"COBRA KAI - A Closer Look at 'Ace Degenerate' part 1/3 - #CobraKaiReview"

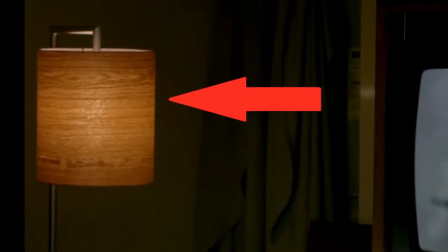4:15 A second-hand lamp that was clearly bought from a thrift shop or garage sale or perhaps left behind by the previous tenant.
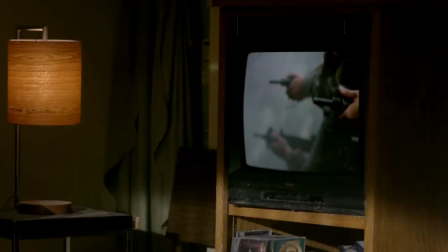4:22 This single shot is a perfect example of a picture tells a thousand words.
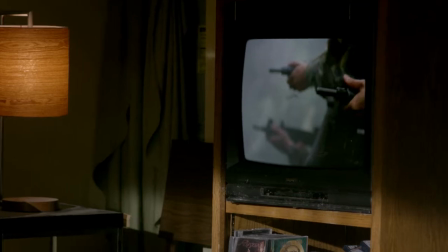4:29 The alarm clock, the TV, lamp, even the CDs on the TV stand show us a man stuck in time.
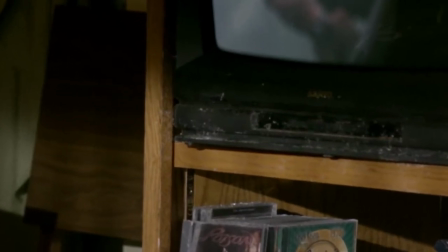4:37 The dust shows us the TV like Johnny have not moved in years he's
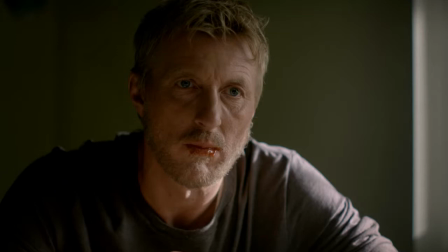4:42 going nowhere collecting dust throughout this seemingly simple scene
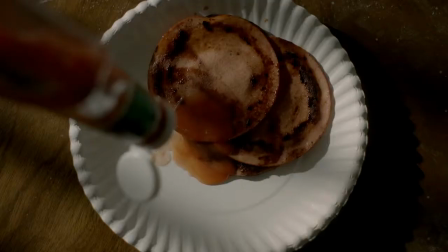4:47 watching a man eat breakfast so much is given to us the audience to absorb the table
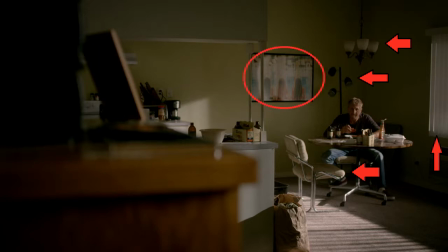4:53 chairs light fixtures even the picture on the wall are all dated and all scream
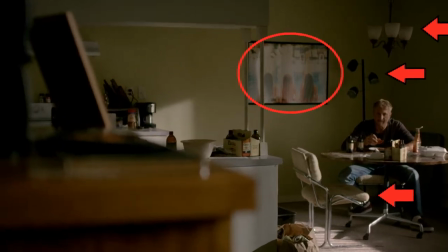4:59 late 80s early 90s I think my older brother had that picture in his first apartment
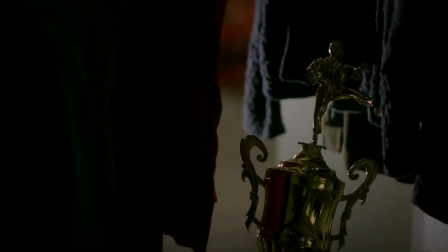5:04 the man's past glories are stored in the bottom of his closet collecting dust not unlike him.
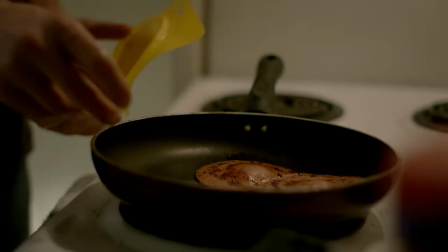5:11 Frying bologna for breakfast and eating it off of a paper plate.
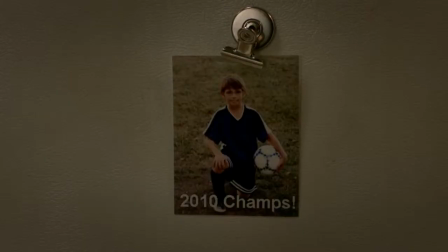5:15 And to top all that off he also has a son and judging by the fact that there is only one photo of
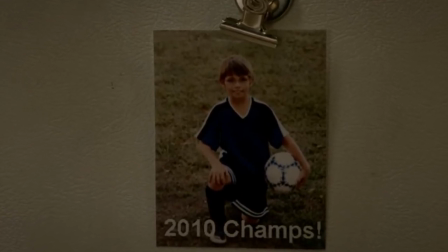5:21 the boy present and its date at 2010 he likely does not have much of a relationship with his son.
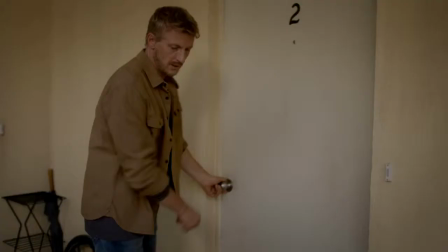5:28 Johnny steps outside fittingly carrying a bag of garbage and it is
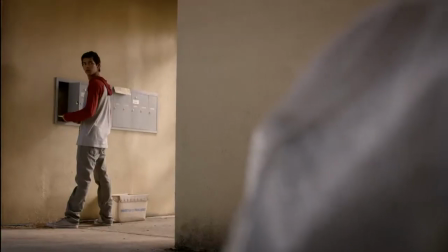5:32 from the point of view of Johnny's garbage that we first see the character Miguel
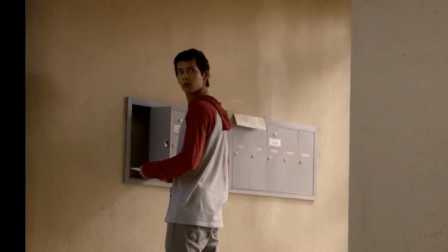5:37 from a low point of view looking up past garbage and
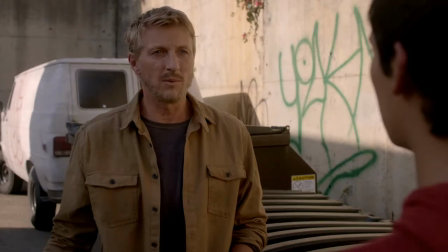5:43 now at three and a half minutes into the show we have our first lines of dialogue from any of the characters Wow I mean seriously Wow all of that information given to us in just about three and a half minutes this is how I knew at the three and a half minute mark that this show had it this is what I mean when I say so much was put into the development of the series. And it was at this point that I finally let out a sigh of relief and thought to myself, good, my beloved karate kid has not been retconned into oblivion.
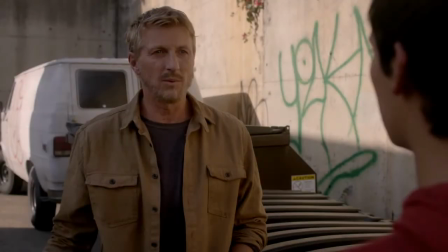6:26 After Johnny meets Miguel,
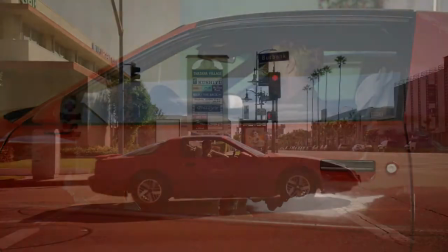6:28 drives off in his car, which is another obvious example of Johnny's reluctance to let go of the past or inability to buy a new car,
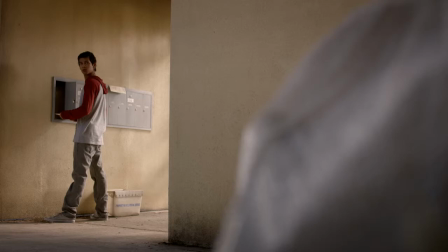6:36 we know as much about Miguel as Johnny does we the audience are not given any more information about him than Johnny his name is
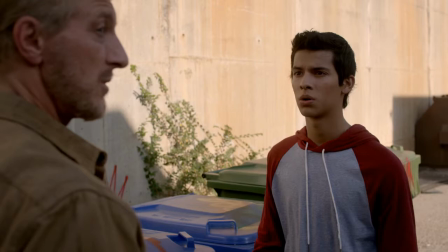6:45 Miguel he and his mom just moved in and he's a bit of a dork and he has braces old
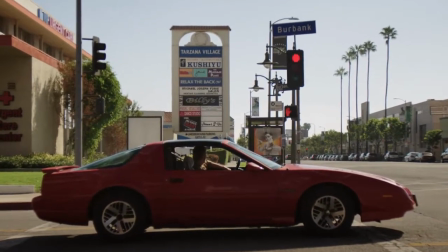6:52 or not that is still a sick ride hey in
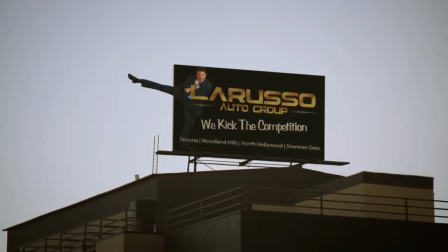7:01 this moment we see Ralph Macchio as Daniel Arruso for the first time in Cobra Kai and again with a simple shot we are told
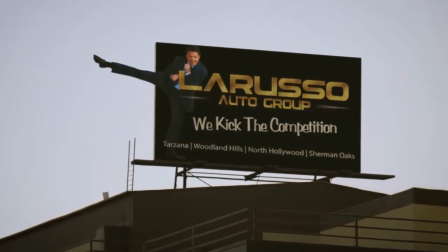7:08 plenty about Daniel he's successful he's popular he's rich he's pretty much in the type of
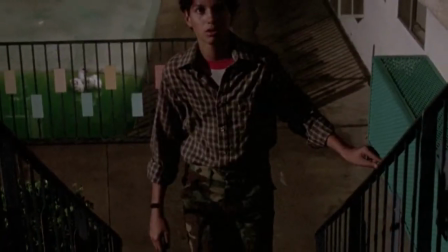7:15 place that Johnny was in the first film when young Daniel was the one living on the poor side of town now
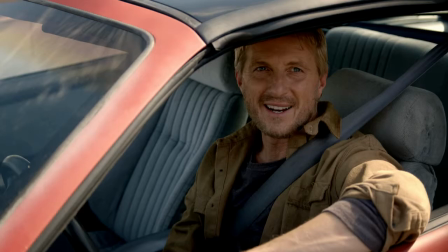7:23 when I first saw this scene I actually wondered if this was a parallel between the characters and the actors portraying them
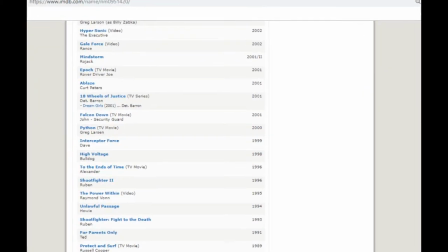7:31 meaning no disrespect to William Zabka but his career did not seem to take off like Ralph Macchio's did after the release of the first film.
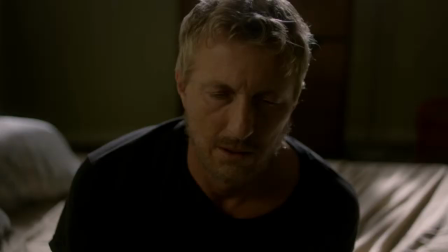7:39 I can only imagine what it would be like for an actor who was in a hit film,
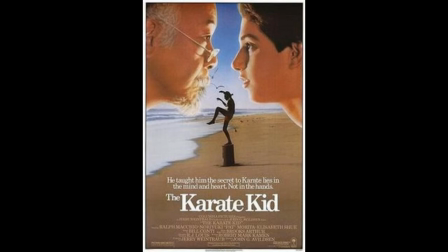7:44 put a lot into that film and into the development of his character, and then to struggle to get high-profile parts after that.
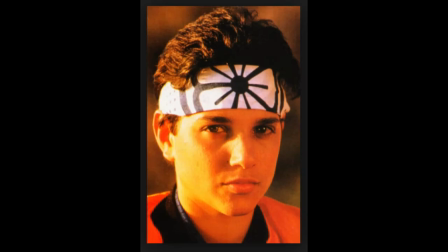7:51 And while struggling in Hollywood, seeing Macchio in the media making a second and third film.
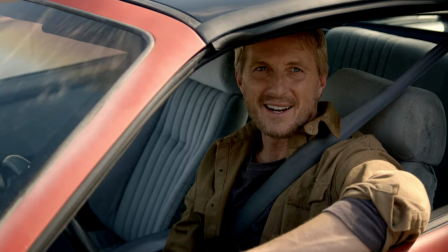7:57 I can just picture Zabka going from one audition to another and on the way seeing a huge billboard for Karate Kid part 3.
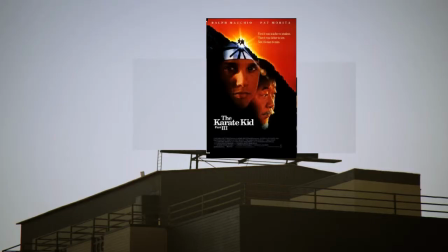And with that we are only 10 minutes into the first episode and already so much has been thrown at us. Most of it was very subtle but all of it added to the overall tone.